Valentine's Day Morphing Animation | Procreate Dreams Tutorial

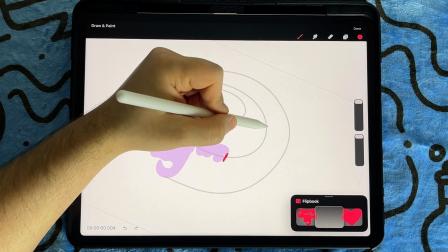So to show the blob speeding up,
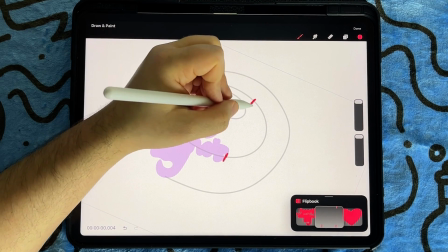I will make sure the third mark is about double the distance of those first two tick marks,
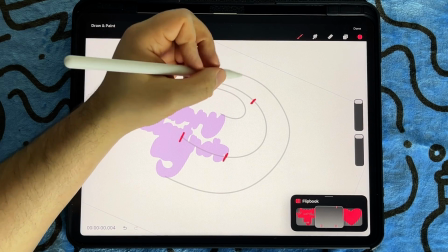and then I will start making the distance shorter so the animation starts to slow down as it gets closer to the end.
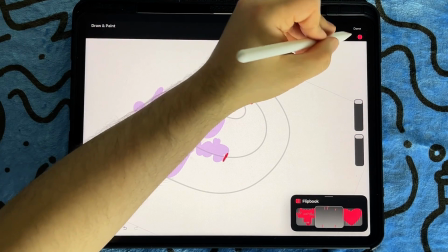So we'll have it speed up as it's going around the curve, and then start to slow down.
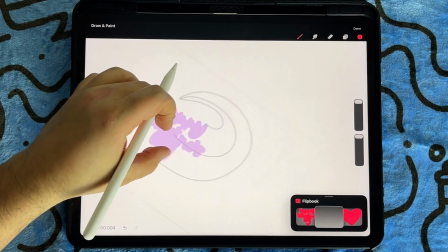Now that I have an idea of the blob's movement, I'm going to draw the shape sort of like an in-between of the previous shape and a blob.
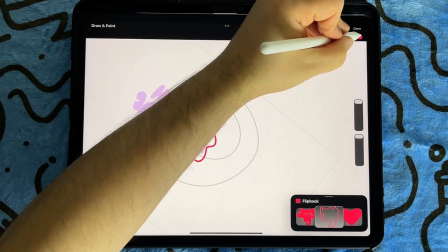And I'm gonna move its position to the right to align to that first tick mark that I originally made.
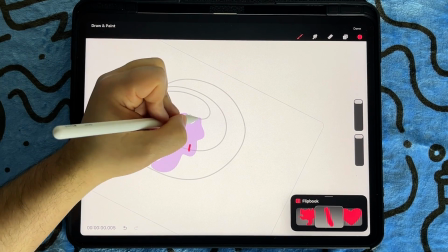Next, I'll add a new frame and redraw the blob around the space of that second tick mark.
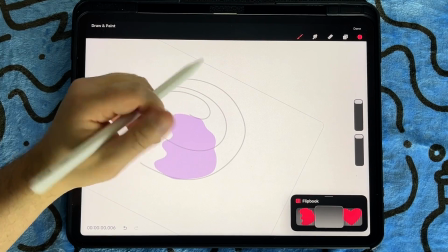As you can see, I'm using my guide to make sure my blob doesn't go outside of the lines.
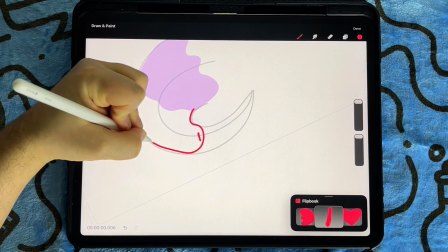I'll also keep the end of the blob just barely overlapping the edge of the onion skin,
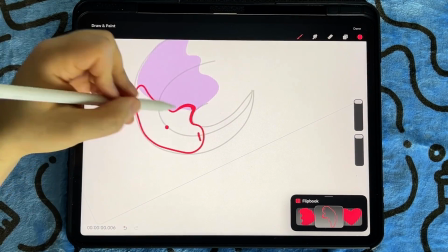which you can see as I rotate the screen.
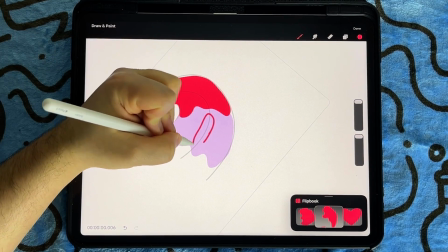And over the area of the onion skin is where I'll draw the liquid trail spots that are falling off the blob as it goes.
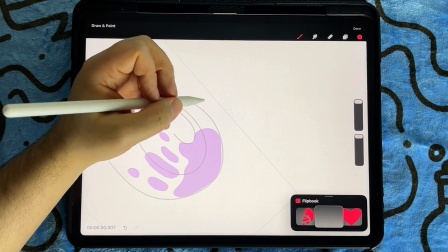And then in the new frame, I'll repeat the steps by drawing my blob about half the length of the previous one,
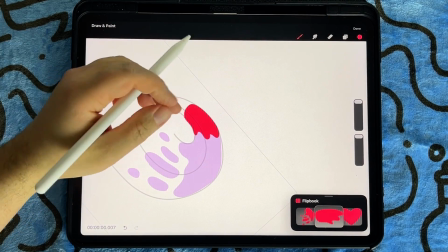since the blob is starting to slow down. I'll also draw new liquid spots over the previous onion skin.
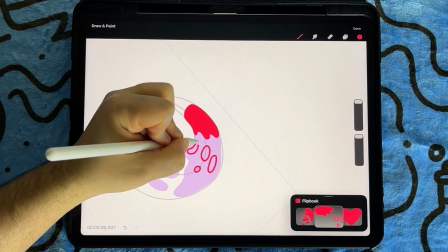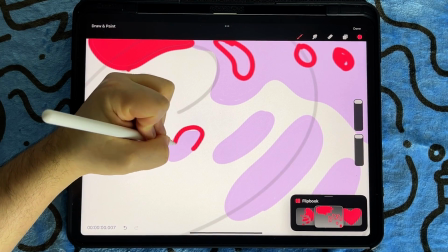And then I'll redraw the previous spots, shifting a tiny bit.
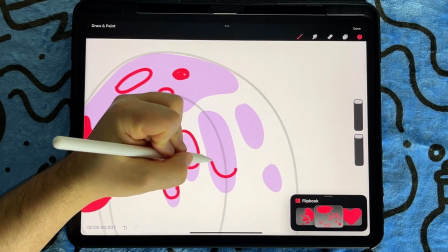And as you can see, as I'm redrawing these previous spots,
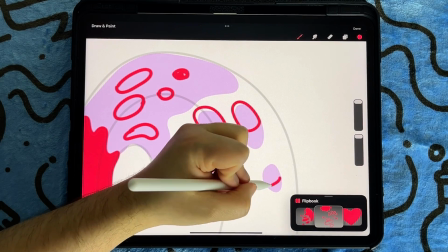I'm shifting them a tiny bit forward and making them also smaller.
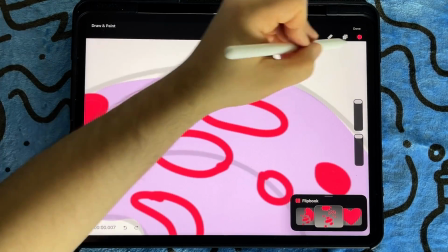Once done, I will use the color drop to fill in all the spots.
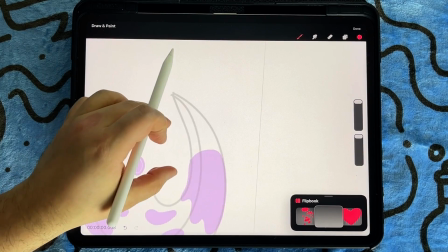Next, I'll add a new frame and redraw the main blob moving forward and getting smaller.
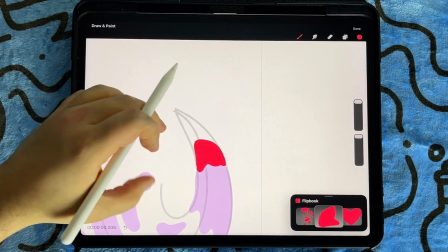And since my shape is getting smaller, I'll just draw a couple small drops over the onion skin area.
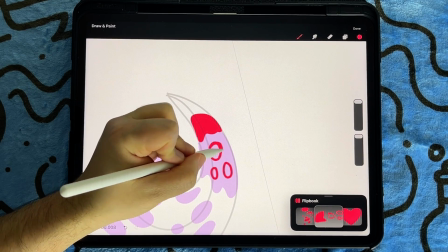Since it's slowing down, there will be less drops coming off of it.
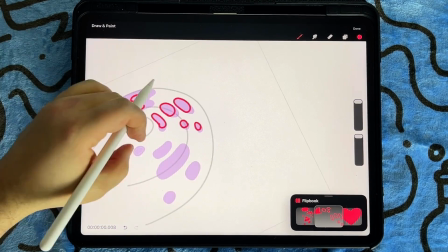Next, I'll repeat the process of drawing all the previous drops smaller and moving a little bit further along the motion path.
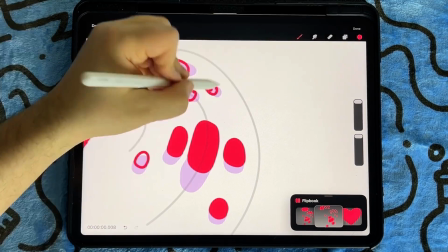And then I will fill them all in with the color drop.
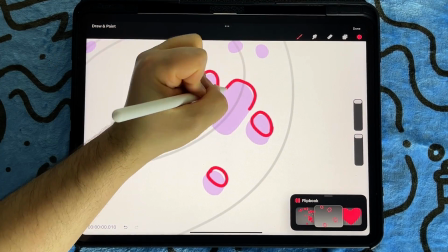And now I'll add a new frame and I'll continue redrawing the drops smaller.
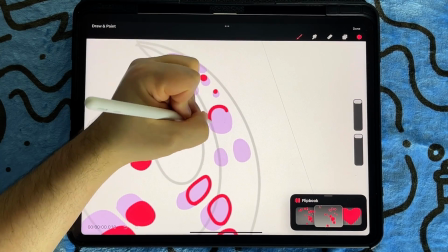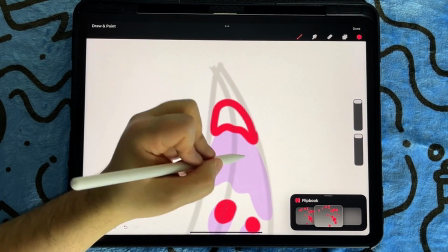And then I'll redraw the main blob, and this time I will only draw one drop over the onion skin frame.
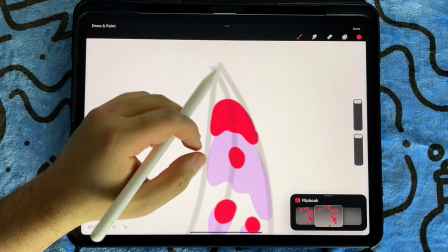The decrease of the blob's size and the decrease in the amount of drops coming off of it will help show the animation is slowing down.
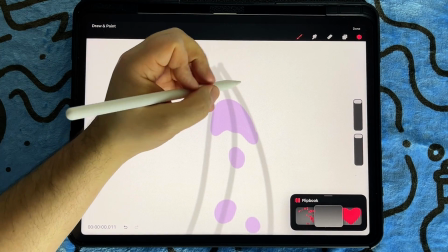Next, in a new frame, I will start drawing the main blob.
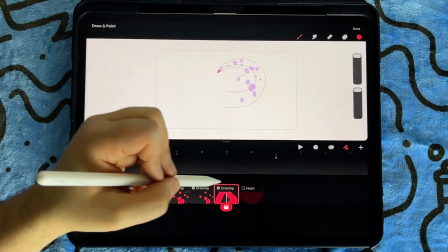And since I'm about at the end of the path, I'm going to turn on that last heart frame so I can see the shape now.
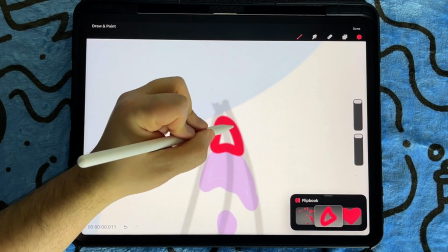So I'll return to the flipbook mode and finish drawing my blob. And then I'll finish redrawing the drops getting smaller.
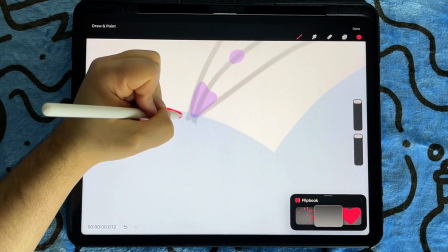And then in the next frame, I'm going to draw the blob beginning to enter the heart shape.
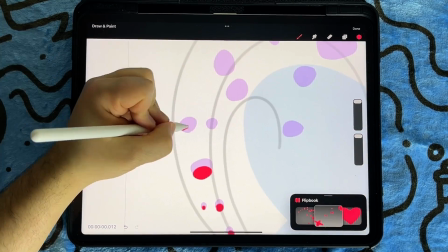Next, I'll redraw all the drops getting smaller.
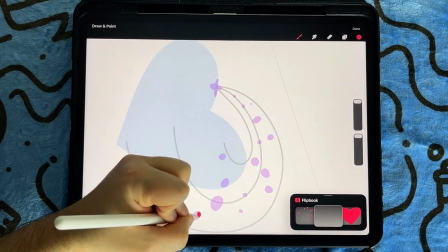Once done, I'll add a new frame and I will start by redrawing the drops smaller.
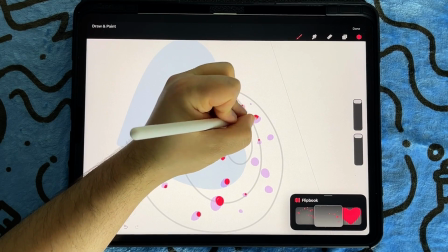And at this point, I'll start having the drops disappear once they get small.
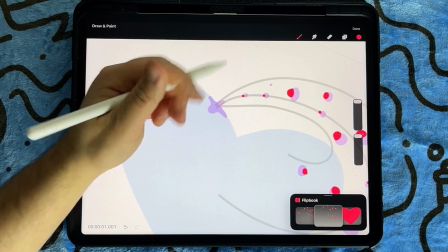And for the blob this time, the blob is fully submerged into the heart.
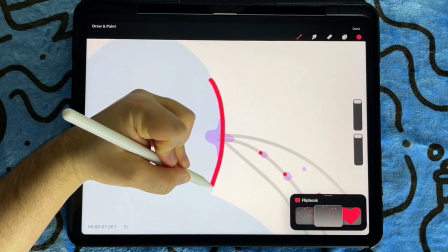So I'll start by drawing the edge of the top of the heart and then the drips for the bottom.
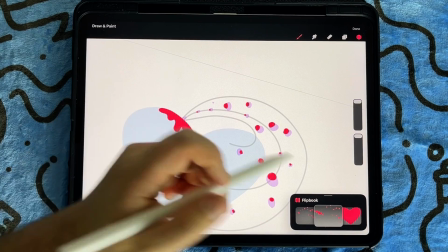And then I'll fill the shape in. Next, I'll add a new frame and continue to redraw the drops smaller.
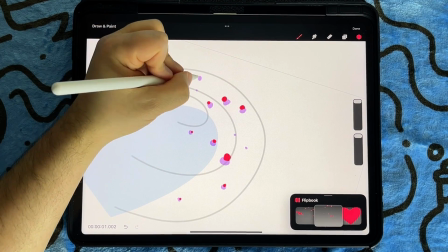And as you can see, I have left a couple drops blank to indicate those drops have disappeared.
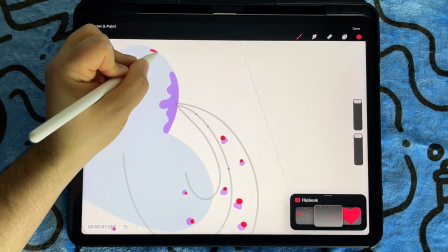And then for the heart, I will draw out my blob, filling up more of the space.
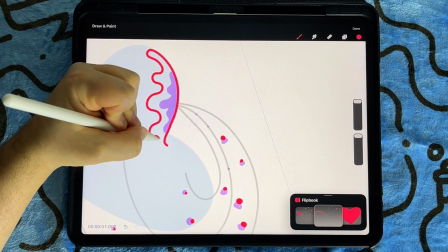I'm going to have the end whip up a little bit to indicate its future movement to that side of the heart.
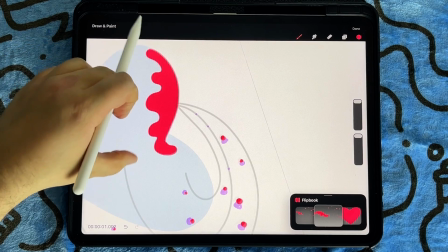And then after I fill in the shape,
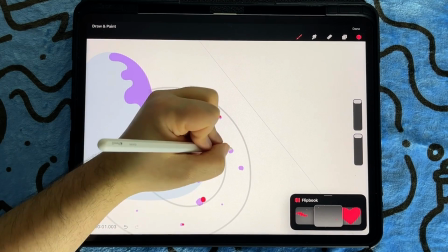I will add a brand new frame and I will first draw the remaining small drops and then I will draw the heart fill further spread out.
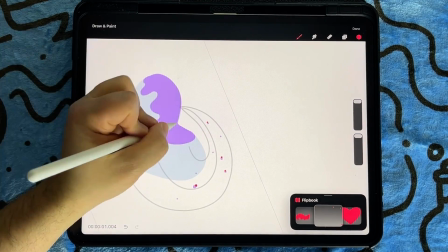And I will repeat these steps in the next frame, continuing to finish out drops and expand the heart fill.
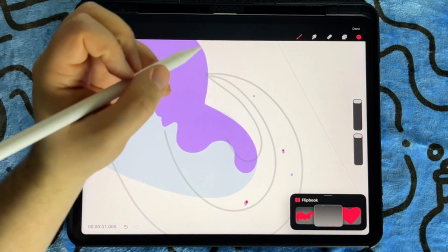In the next blank frame, I will just tap to create tiny dots for the remaining droplets,
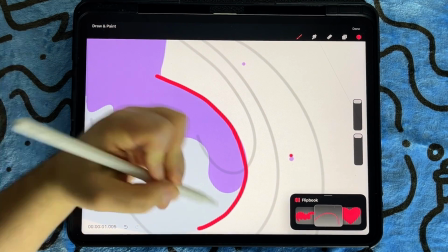since this will be the last frame that we will see them.
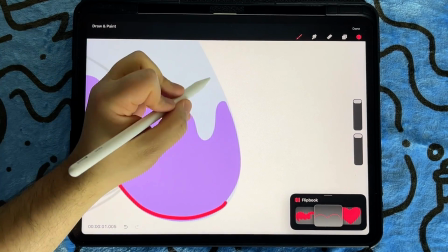And to show the reveal of the heart speeding up, I'm going to draw the shape a lot further down.
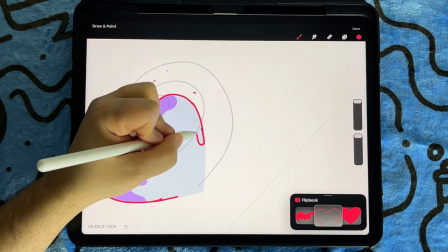So the gap between this shape and the previous shape is going to be bigger than all the previous ones.
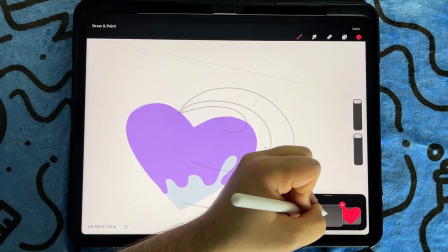And now since my heart is almost complete, I'm going to just double that last keyframe and then erase the empty space.
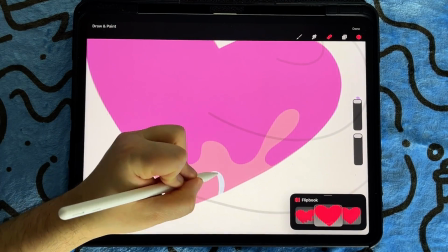So I'll lower the opacity of the layer and with the eraser selected, I will erase a little space at the bottom of my heart.
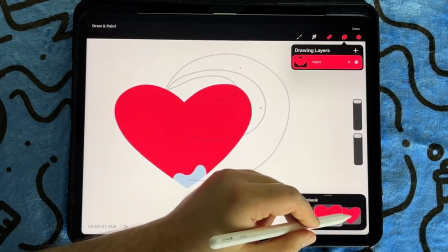And I'm going to duplicate the heart a second time, and this time I will just erase the tip of the heart.
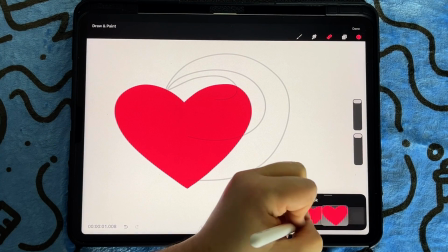Now that the first part of the animation is done, let's review playback.
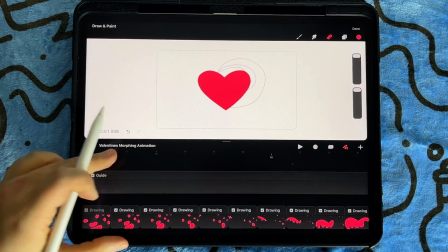So I'm going to return to the timeline, and I will make sure the guide track is off, and then I will play back my animation.
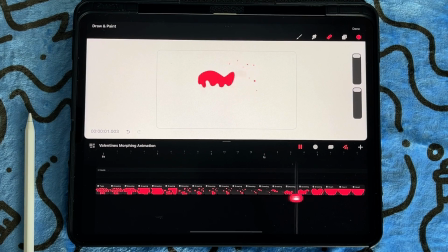I like to review the animation after completing a portion of it
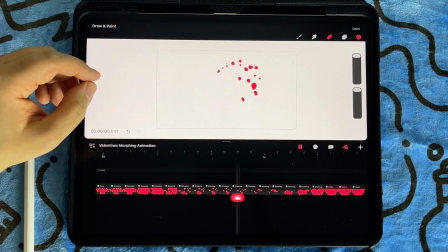so I can see if there's any elements I want to adjust before moving on.
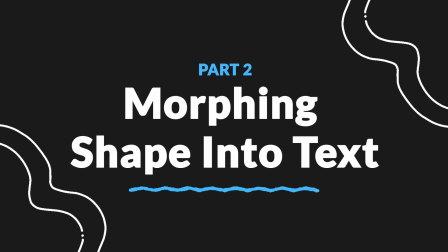For the second part of the animation, I'll be morphing the heart shape back into the text. And for this morphing sequence, I want it to be different to create some interest in the full animation.
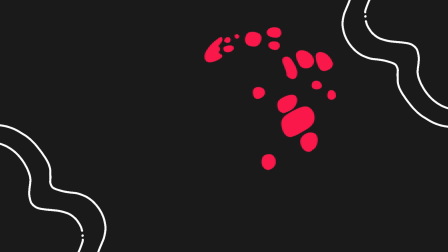So I will have the heart morph directly into the text instead of using a motion trail.
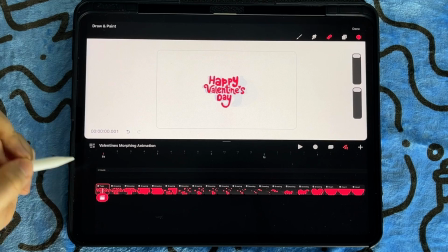To help me make sure my animation loops seamlessly, I'm going to copy the first frame and paste it at the end of the animation.
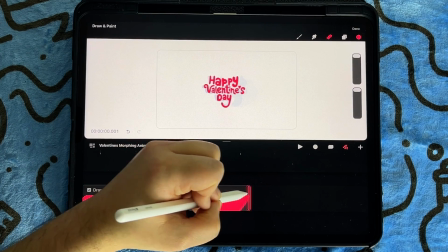I'm also going to extend the final heart frame as I want to hold for
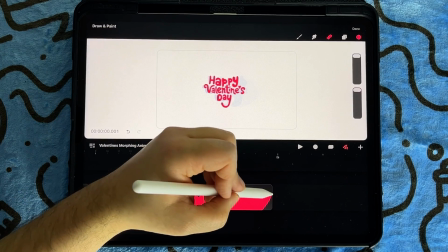several frames so viewers can see the heart fully formed before it morphs back.
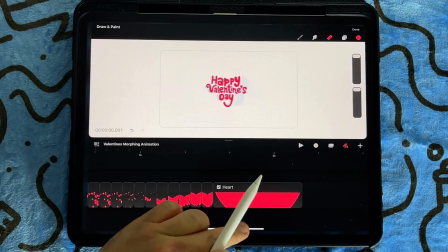And there's no specific frame number.
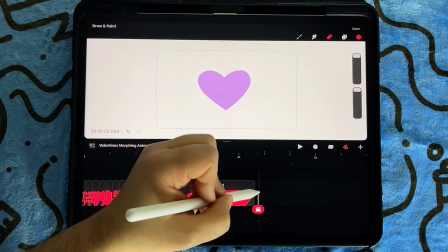I always recommend just adjusting the frame length and playing back to see what looks best for you and the project you're working on.
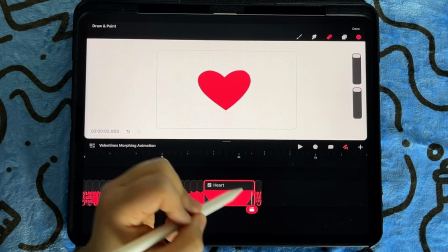Okay, so now with the text in place, I'll go back to the flipbook mode.
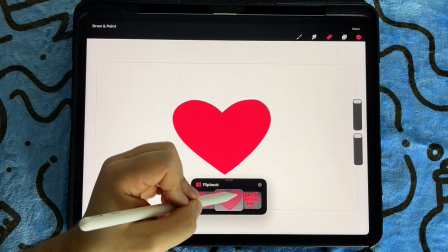And just like with the first part of the animation,
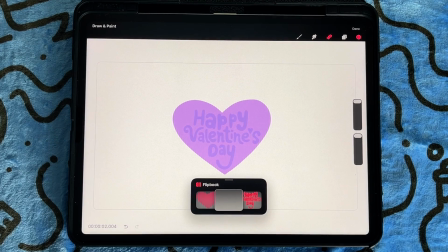I will add a brand new empty frame that's in between the current keyframe and the last one, which is my text.
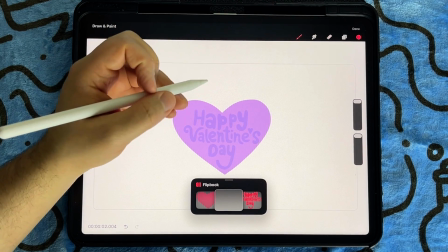For the first in-between frame, I'm just going to draw a blob around the text,
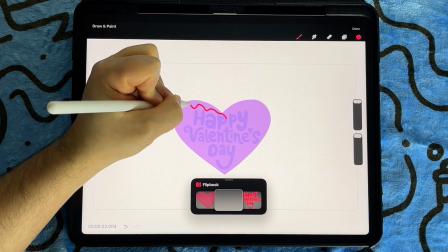but I'll make sure that this new shape stays within the heart shape.
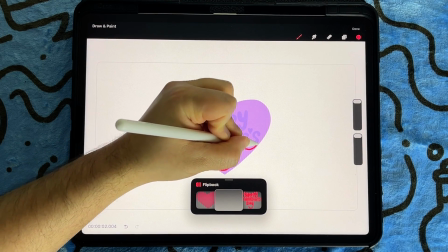And I've given some spacing between my new outline and the text,
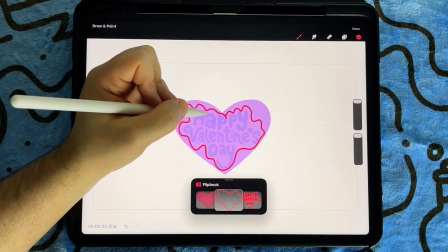as I want to show the heart is gradually morphing into the text.
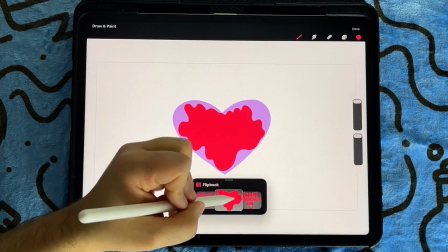Lastly, I'll color drop to fill in the shape. Next, I'll add a new frame,
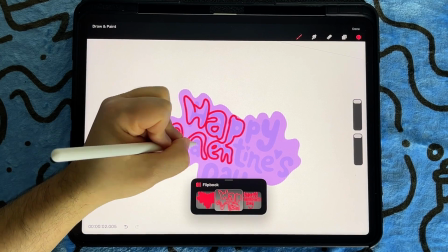and this time I'm redrawing the letters merged together as I want to
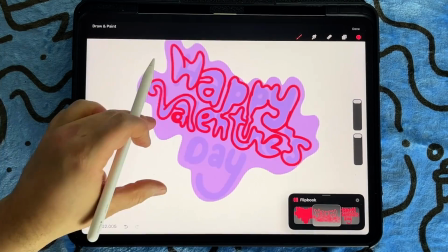show in the animation that the blob is starting to form the letters.
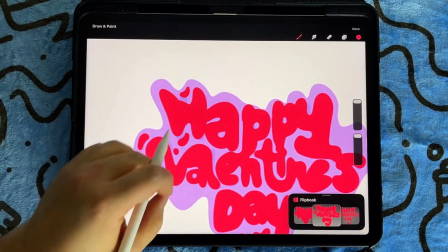And just like with the motion trail, I'm going to create some small blobs and drops around and in between the main text blob.
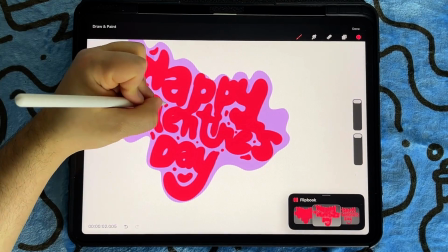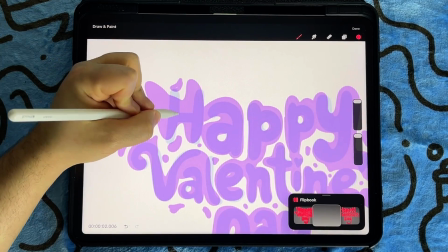Once done, I'll add a new frame, and this time I'm going to redraw the text.
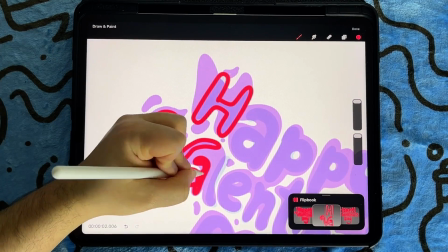And to help me better see the last frame, I'm going to adjust my onion skin settings.